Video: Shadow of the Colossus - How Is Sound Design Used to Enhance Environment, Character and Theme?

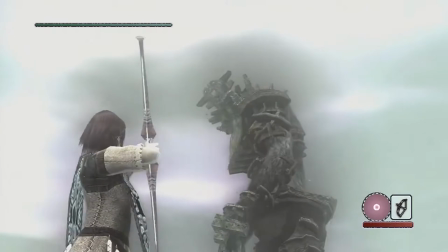This contrast between the player's sense of achievement in gameplay and the mournful tone of the score creates a form of ludonarrative dissonance,
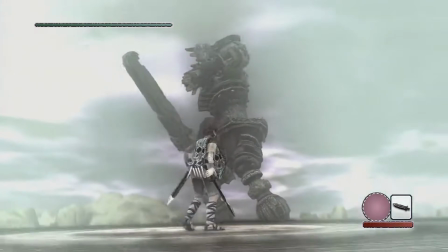where the mechanics encourage one emotional response while the audio actively challenges it.
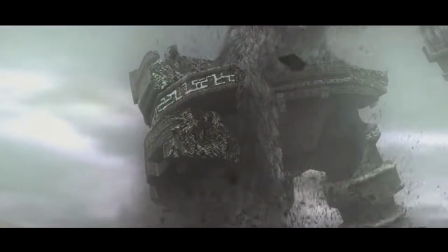Because the trigger in the score changing is done by player input, it resonates and challenges, which is an interesting thing to feel happening as you play.
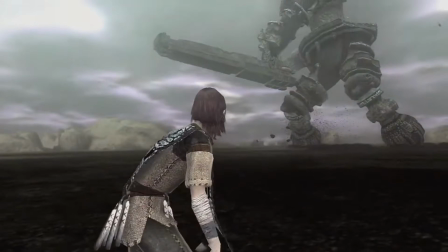You're both observer to Wanda and participant in his struggle, which creates both connection and disconnection.
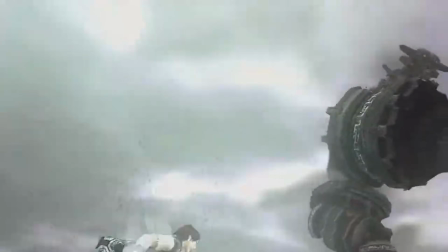I can't say I've ever felt that in any other game I've ever played.
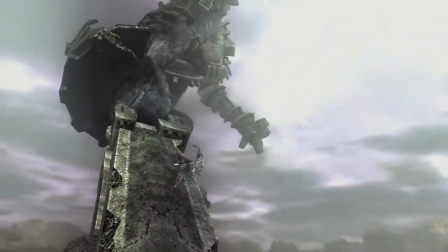To paraphrase something H-Bomber Guy said in his Pathologic video, should games try and explore these sorts of negative experiences in players?
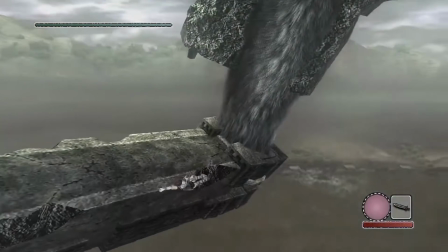It's at least something worth investigating and exploring.
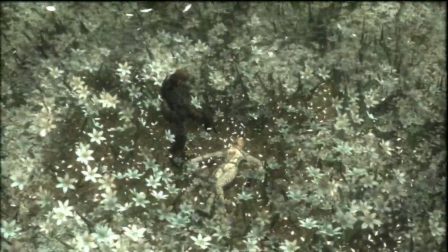This has been done in other games, such as in Snake Eater, where you take control of Big Boss during the moment where you must kill his mentor, the boss.
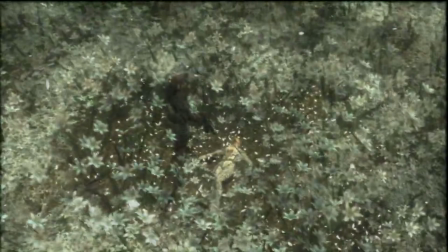This isn't a cutscene, it's a scene that you cannot progress past until you pull the trigger, which makes the boss's death more heartbreaking.
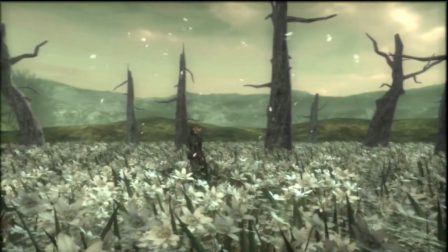This is a single forced moment though, where Shadow of the Colossus takes that as its entire thesis when it comes to audio design and is structured around it.
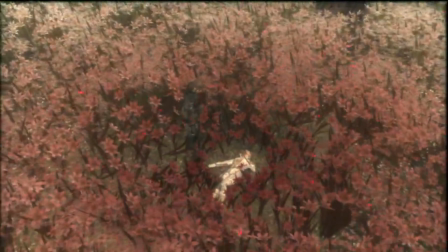Now let's move on to the use of language.
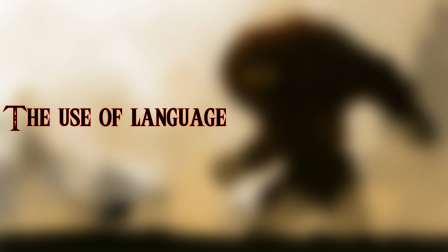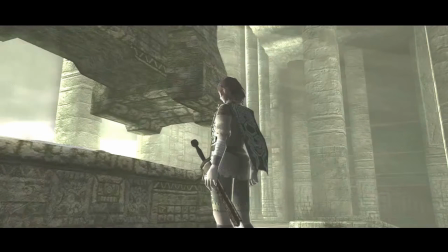Shadow of the Colossus is mostly front-loaded with its dialogue, so the objective of the game and its context can be quickly explained to the player.
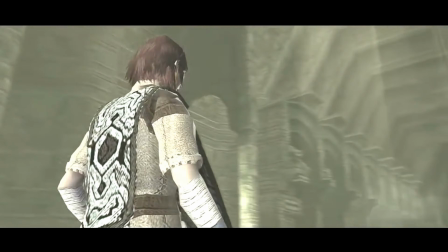The back end of the game also has dialogue, which is used to explore the consequences of the player's actions.
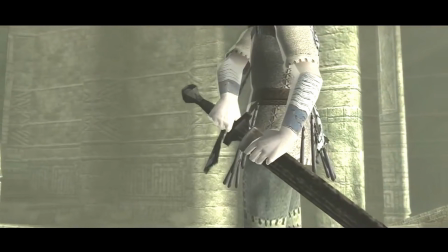By making the story mostly interactive, it lets the events sit more firmly with the player and lets the effect of those actions have more of an impact.
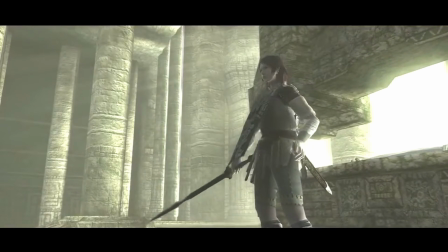The language spoken in-game is a fictional one, with its roots in a mix of Latin and Japanese spoken backwards.
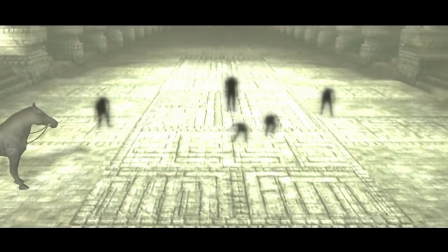This creates a universal lack of understanding for all players, and a sense that this is a world with its own history and culture, which you are only briefly taking part in.
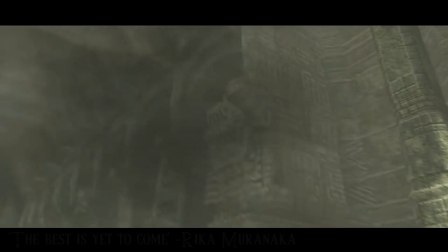The emotional effect is similar to something like how The Best Is Yet to Come works in Metal Gear Solid.
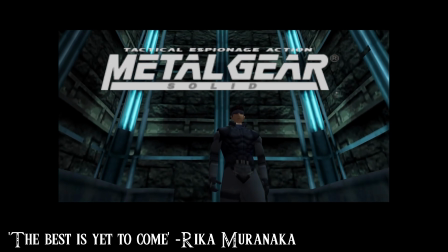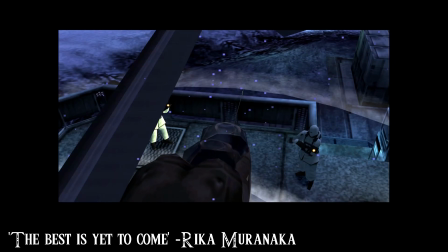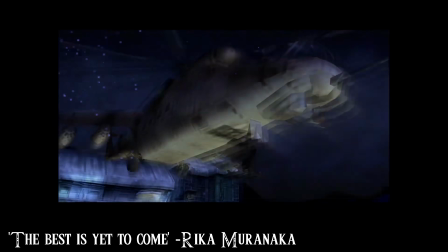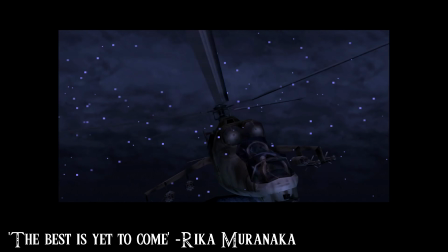These lyrics are sung in Irish, which makes their interpretation down to the person listening if they don't understand it.
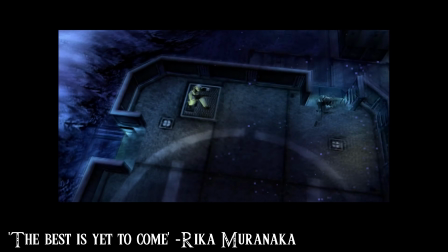This extends to the team who made Metal Gear Solid, which I feel is an interesting creative choice.
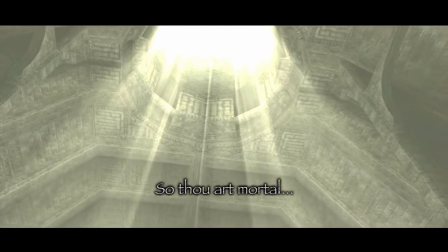There are 3 characters in Shadow of the Colossus with speaking roles: Dorman, the character who promises to revive Mono,
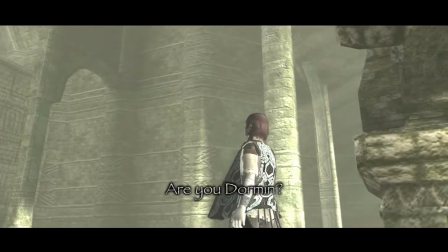Wanda, the young man who pledges anything to have Mono brought back to life, and Lord Eamon,
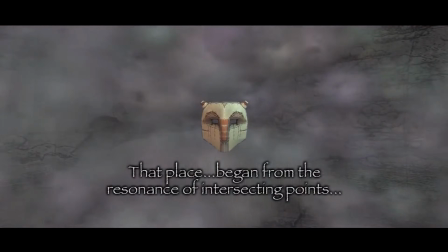a shaman who pursues Wanda to try and stop him from using the forbidden spell, which will resurrect Mono.
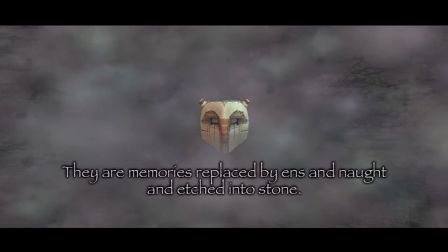Lord Eamon's voice is the one we hear in the beginning,
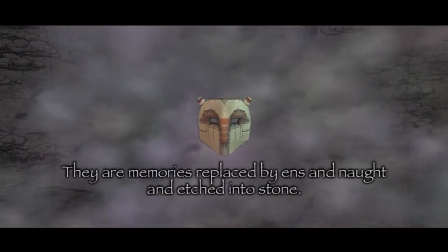which gives us the backstory on the Forbidden Land and helps fill in some of the blanks. Him being the one to supply this information was a good move for 2 reasons.
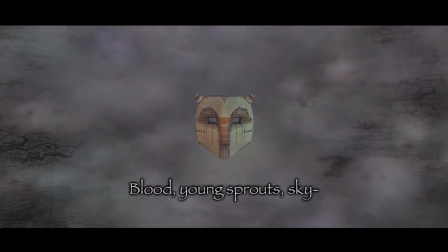1, it helps to give this character a presence earlier in the narrative before he appears physically,
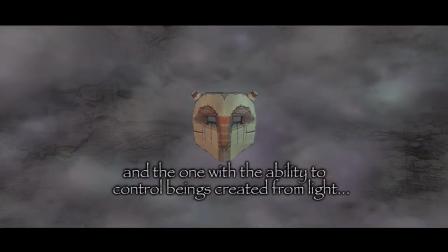and secondly, it gives the information he provides a slight bias, which pits him firmly against Dorman.
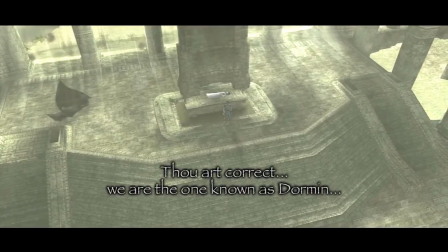We don't know any more than Wanda regarding the spell in the Forbidden Land, which really helps us to relate to his struggle.
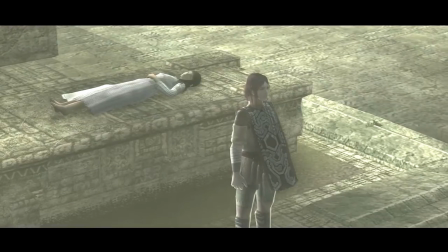Dorman starts off with a male and a female voice. I've often wondered as to the purpose of this, as initially it can be a bit confusing.
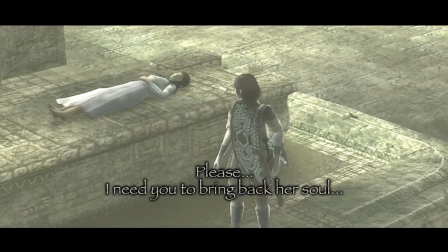However, I think I have some theories. Firstly, the mix of these voices could be being done by Dorman on purpose to confuse Wanda.
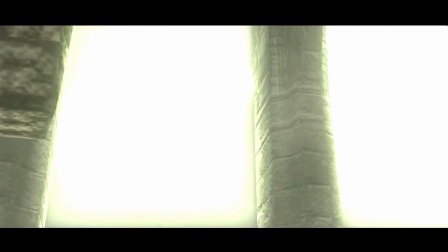Having this female voice could be a way to subtly coerce him into continuing with his mission, as a subtle reminder of Mono and the voice he longs to hear again.
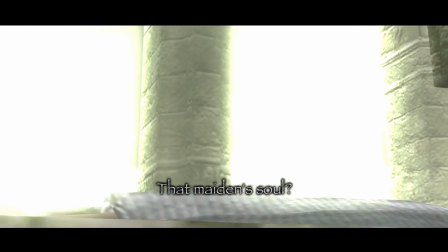I think this is backed up by the times you can hear a girl's voice in the tunnel transition back to the shrine.
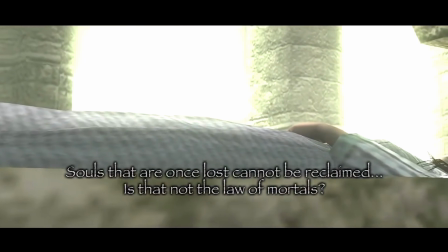Just another way of Dorman tricking him? Or is it a figment of Wanda's imagination as he's slowly broken down by the game's events?
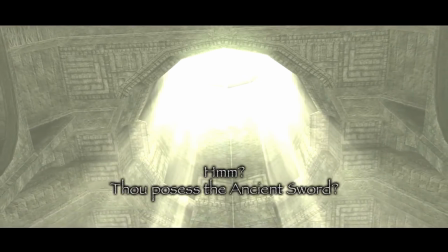I think it's also interesting that this element of Dorman's voice disappears when he's resurrected.